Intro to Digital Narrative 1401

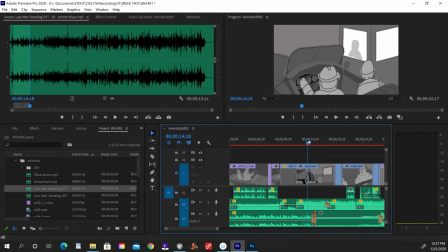Now that tension music crossfades on, and you can decide editorially where the most appropriate place for that to come in is. I might say it's a little bit later.
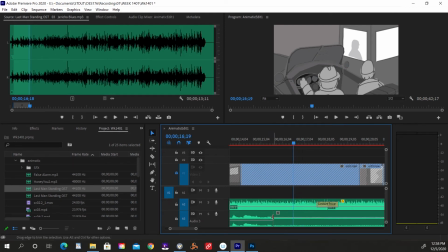Like, I wonder what happens if it's right there. So in that case, take your transition out, slide the cut forward. Might be worse. Yeah, I think it was better before,
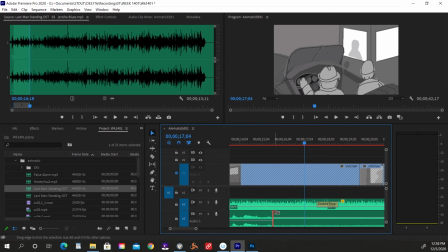because we hit a nice sort of down moment in the song, and that enabled the crossfade to be less obvious. So there it is. Let's check the volume through this.
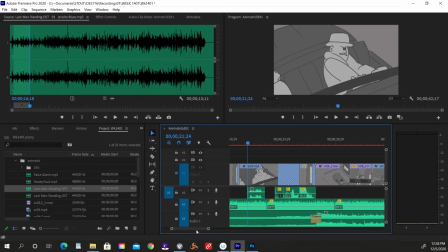This kind of music that doesn't have a beat to it or obvious instrumentation is the best kind, because it stays out of the way of sound effects and dialogue. As opposed to that kind of music where you're only going to hear the music. Like if we cut ahead here.
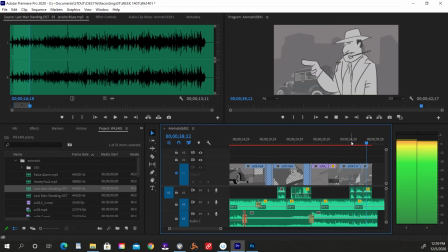Saul, last chance, old man. Are you going to put out the film?
I wonder if there's a better piece of that.
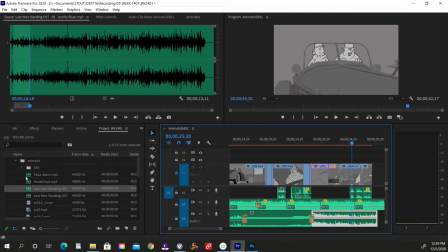Let's take a look.
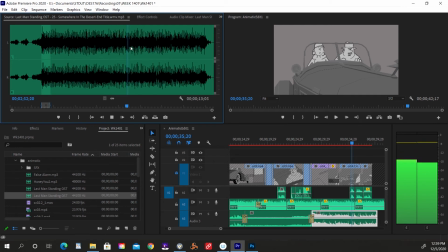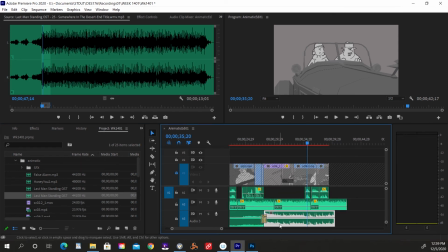Oh, but that crescendo there is really good, so we don't want to lose that. In fact, we might want to make sure that that's present in here.
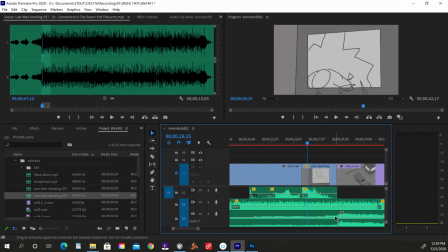So I'm going to take that out. I'm going to squeak this on back. Open that up, and that should be a nigh invisible. Let's listen to that.
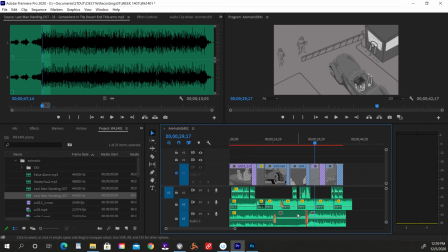Yeah, very good. You'll be surprised at how many sort of happy accidents you'll get with the music. That's why I think you don't really need to cut to music. It's going to happen automatically, and you'll imagine that the cut was created just for you.
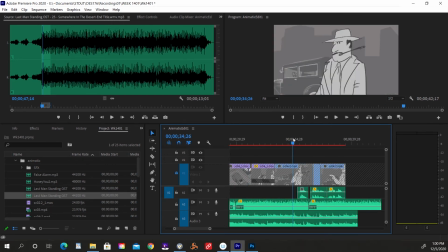There's a magic thing that happens when music seems to sync up automatically, and we should enjoy that. Let's duck this out of the way so that the dialogue can be heard. With the pen tool, P for pen, I can click on these handles
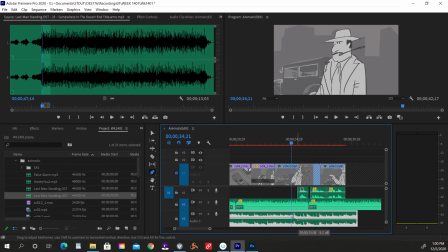of the audio and create keyframes on it.
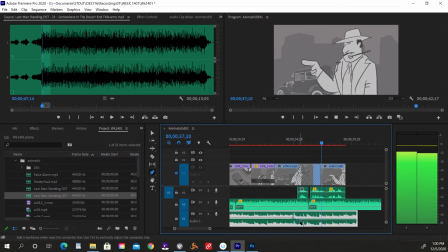Saul, last chance, old man. Are you going to put out the film?
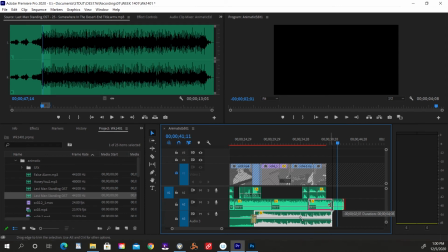Okay, so apparently the motor is the last thing to go. It's something like that.
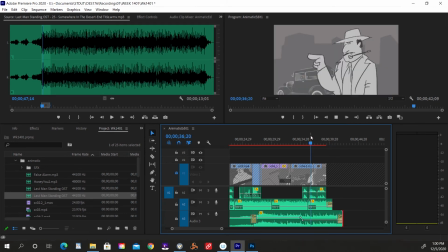And I'll just throw some fades on it.
Last chance, old man. Are you going to put out the film?
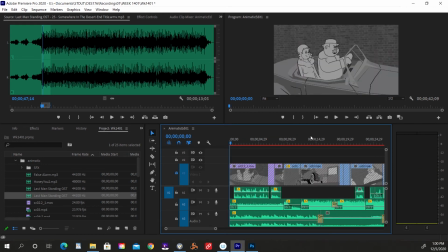So there's our scene, and I can see how it plays out now.
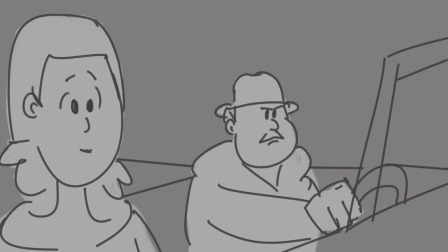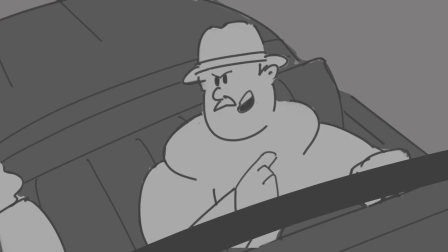Hey, what's the big idea?
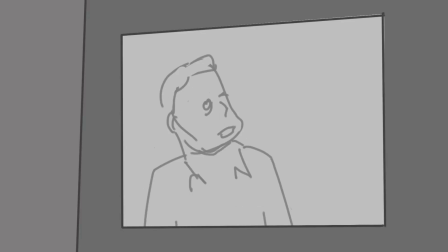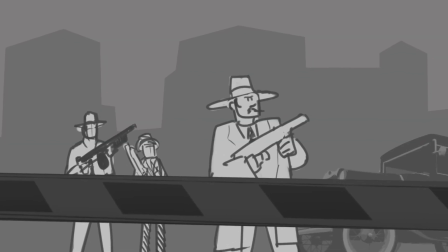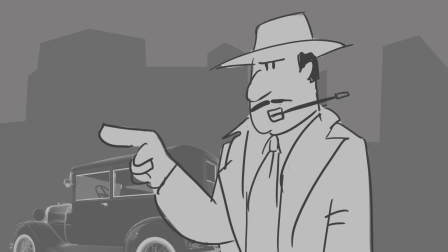Saul, last chance, old man. Are you going to put out the film?
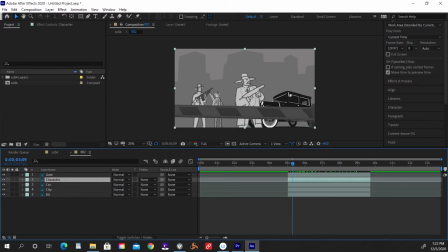Let's take this one and add some weather to it. It's a cool looking shot, so maybe a little rain would snazz things up. So I've got 4 or 5 layers here, my background, my city, car.
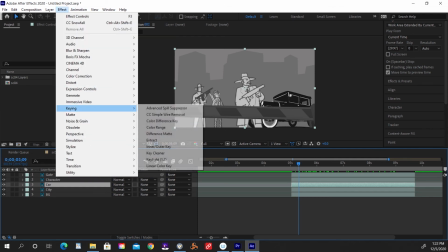previously we had done a color correction on this, so let's do that again.
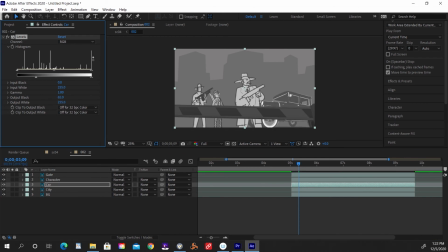Let's take some of the black out of it there. Take some of the white out too. Send it to the background a little bit. And do the same thing for this and just pinch it just a little bit so it's more obviously in the front.
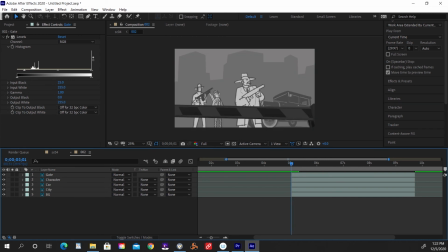Okay. So what we'll do is create something called an
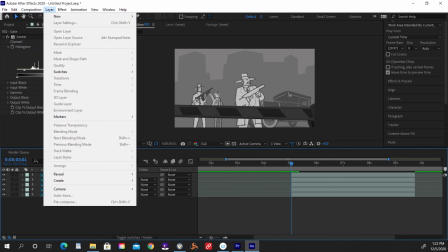adjustment layer.